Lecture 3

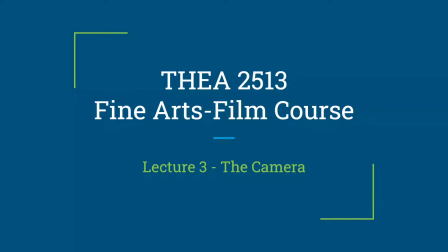0s
All right, welcome everyone. We are on lecture 3, and today we'll be talking about the camera. I often refer to the camera like a paintbrush for an artist.
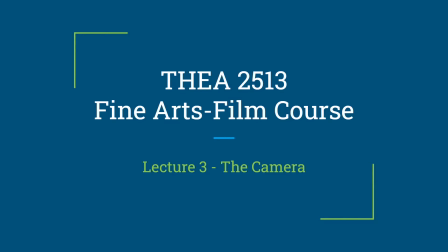15s
I love the show Bob Ross. If you ever watch Bob Ross, you'll see he's got all these different paintbrushes that can do all these different things, depending upon what look it is he's going for or what he needs to do or something, in the painting world, whatever it is. And the camera's a little bit like that.
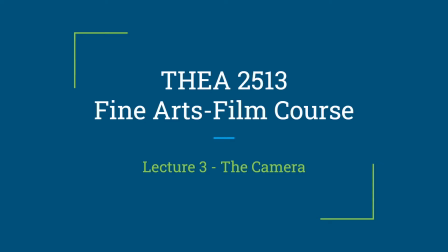32s
It's kind of a multifaceted tool, and it just sort of depends on, what the overall look is or what message that they're trying to convey. So cameras just become fascinating. You could really delve in deep to these as far as the mechanics and how they work,
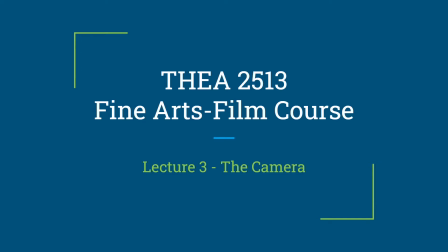51s
but we're going to primarily focus on how the camera helps tell a story.
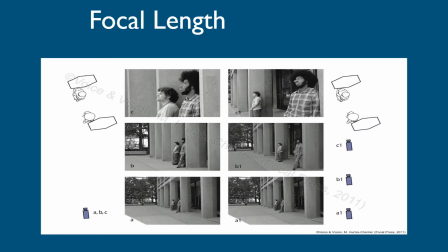56s
Okay, so if you see this picture here, we got two guys standing near columns. And if you look over here on the left, you can kind of see that this camera is stationary. And what they've done, A, B, C represent the different shots.
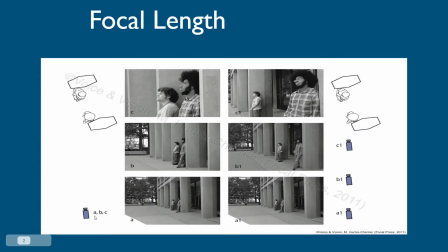75s
And so what they've done is they've changed the lens. We'll go over what the different settings are. But rather than move the camera closer to the subjects, they changed the lens that can just get in closer, sort of like how you zoom in on your phone or something like that.
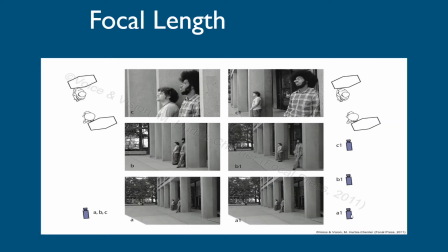94s
Um, but then over here to the right, we have the same focal length, but the camera's moved just in closer instead of zooming in or something like that. They've simply just moved the camera in closer, and you can see a difference.
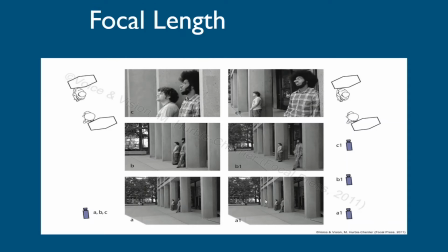113s
All right, so if A is our base, we can kind of see, okay, this is very similar, but as we move in closer, the camera creates a completely different story, right?
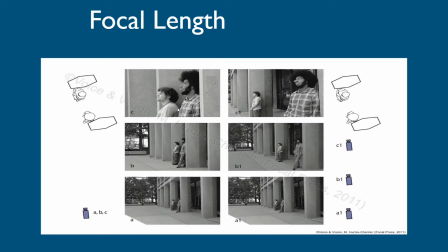126s
So over here on the left, the fact that these two men are sort of uh, overlapping each other kind of communicates a closeness, a oneness to them. So there's a sense of kind of harmony.
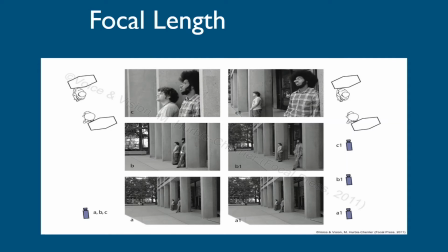142s
Even here, I mean, it kind of feels almost like one person. There's a oneness to them. So you can kind of come up with your own ideas of, what it is that this story, what's happening in this moment.
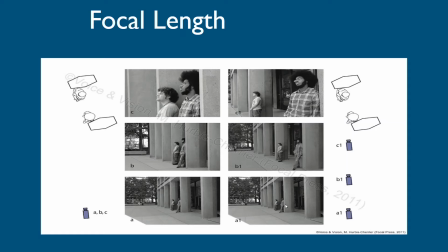158s
Just by looking at it, you can kind of come up with something. Versus over here, there's a clear distance. Okay, they feel completely separated. They might not even know each other, or they might be in conflict. Okay, so the point is that the camera, just by itself, can help you tell a story.
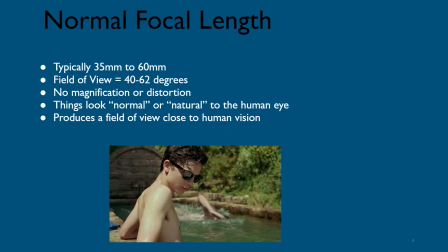177s
So right now we're talking about focal length. What is focal length? Well, in a nutshell, it's how wide is the shot. I mean, really, it's kind of
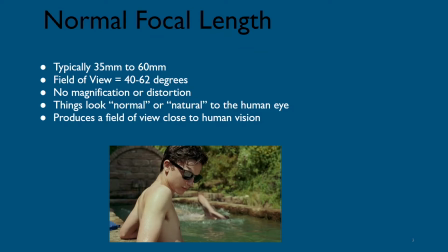192s
if you were to the scope of the shot, basically, if you were to kind of measure out the scope, side to side, specifically of what we're seeing, this field of view. So we have what's called a normal focal length,
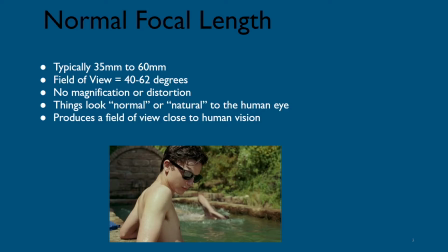212s
and it's called normal because it's adhering to what your vision sees. We have our own focal length. It's somewhere between 40, 50, somewhere in there. It just looks normal. It's what we're used to seeing. So nothing is kind of out of the ordinary, very normal.
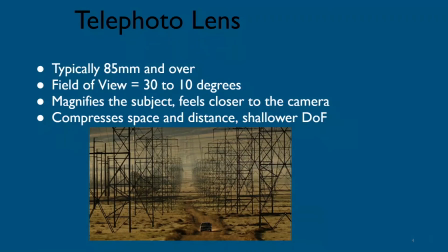233s
We have telephoto lens, or kind of where space gets compressed.